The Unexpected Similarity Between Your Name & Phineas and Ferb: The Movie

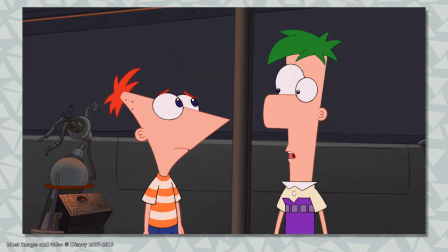247s
This all comes into play when Phineas and Ferb discover Perry's identity and feel betrayed, yet still choose to sacrifice their memories of knowing him as Agent P to keep him as their pet.
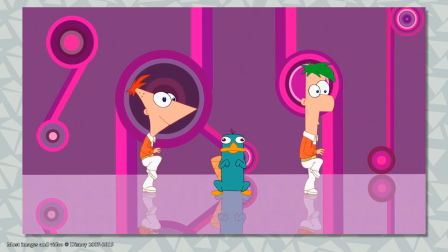256s
Basically, this song is the crux of the emotional arc for our main characters in the film.
Well, we've had a lot of great days, but we only have one Perry.
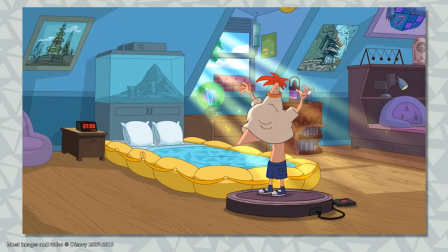265s Agreed. Yeah.
Oh, and it finally answers the question, how does Phineas put on a t-shirt with his triangle head?
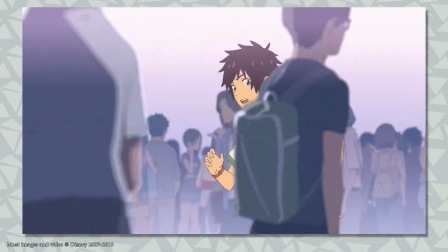271s
That's how. But Your Name takes its opening musical number in a different direction. It uses the style of a classic anime OP, which is essentially the Japanese version of a theme song.
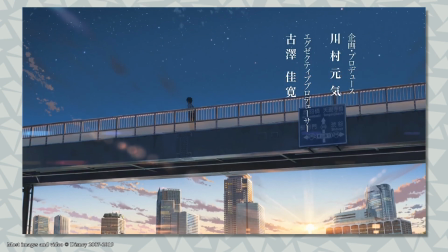279s
Coming out of a shot of the title card shrinking into black, this opening's lyrics and visuals establish numerous concepts and ideas that won't be fully explored until later in the film.
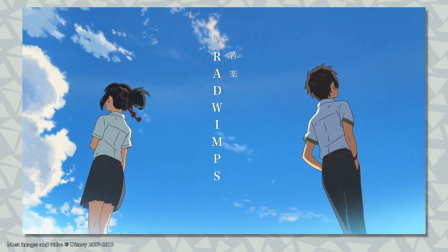288s
The biggest is the separation between Mitsuha and Taki,
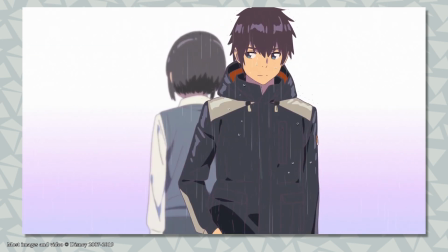290s
as they are almost always seen looking for each other as time is seen passing in each of their lives. The other is the physical distance between the two of them,
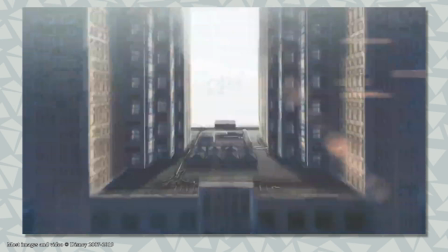298s
accomplished through impossible, wide, sweeping shots, and through the two never facing each other in the opening.
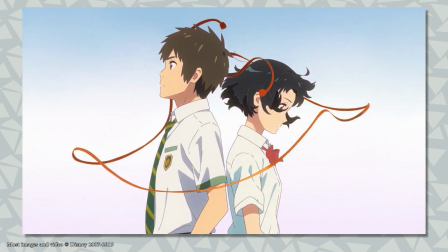303s
The final visual established is the red thread of fate that connects them, featured multiple times, including in the last shot of the opening.
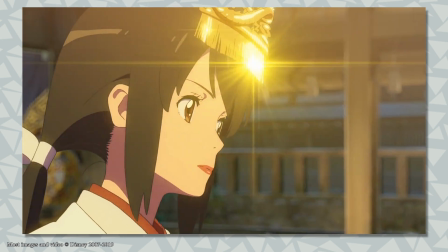309s
The musical number similarly explores the themes from what could be the perspective of either character.
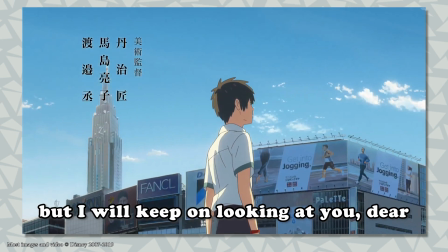314s The blood dimensions keeps on teasing me, but I will keep on looking at you deep.
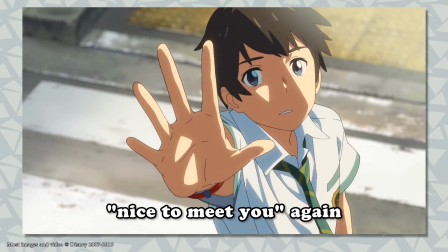320s Let's make a sign for when we say nice to meet you again. I'm on my way to you, chasing after your name.
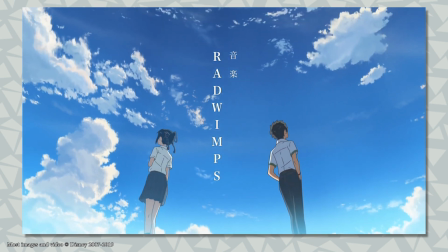329s
I wish I had time to dissect the song more, as the lyrics are wonderful, but this short stanza gives you a sense of the struggle the movie follows.
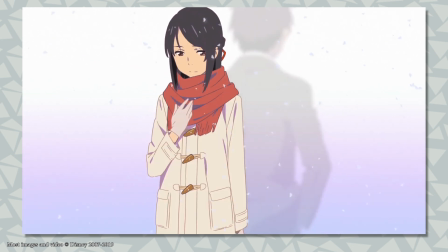335s
The 5 dimensions, time included, On My Way to You, as well as a title drop in the song.
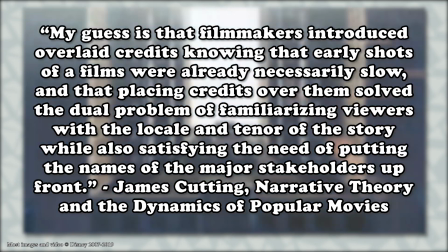341s
As is stated by James Cutting, my guess is that filmmakers introduced overlaid credits knowing that early shots of films were already necessarily slow,
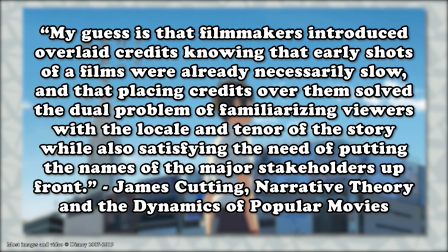349s
and that placing credits over them solved the dual problem of familiarizing viewers with the locale and tenor of the story,
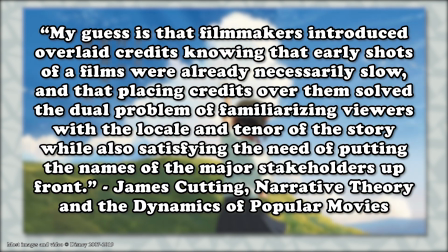355s
while also satisfying the need of putting the names of the major stakeholders up front.
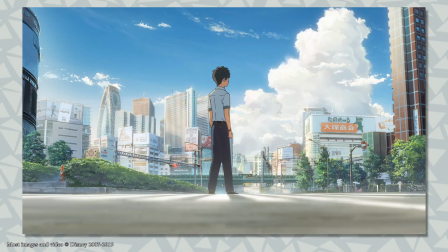359s
Overall, the opening musical number gives an incredibly strong sense of the movie's tone and feel even before you've officially met the characters. So as you can see, both of these movies use opening scenes featuring time jumps and opening credits musical numbers in very different ways.
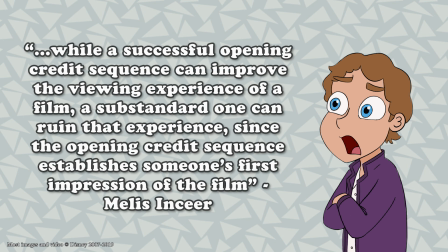372s
As Melis Inseer wrote on his analysis of opening title sequences in films, while a successful opening credits sequence can improve the viewing experience of a film,
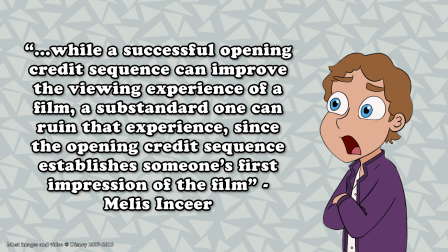380s
a substandard one can ruin that experience, since the opening credits sequence establishes someone's first impression of the film.
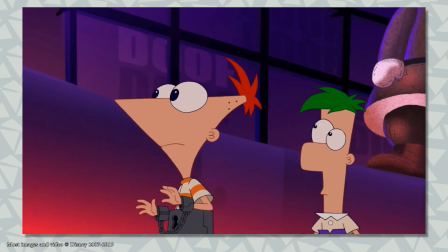387s
Here, both leave an excellent first impression. Phineas sets up a punchline for a joke later in the movie while building tension for the viewer,
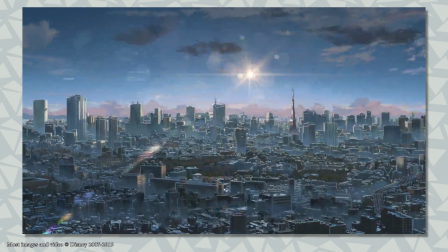394s
and Your Names takes a more montage and tone approach, jumping wildly across space and time to establish its concepts. Animation is an incredible medium that can do anything, and to see it applied to tackle the same cinematic structure in 2 completely different ways is fascinating to me. I hope you enjoyed this video. Please be sure to like and subscribe, and I'll see you next time on Phineas Flynn's Law.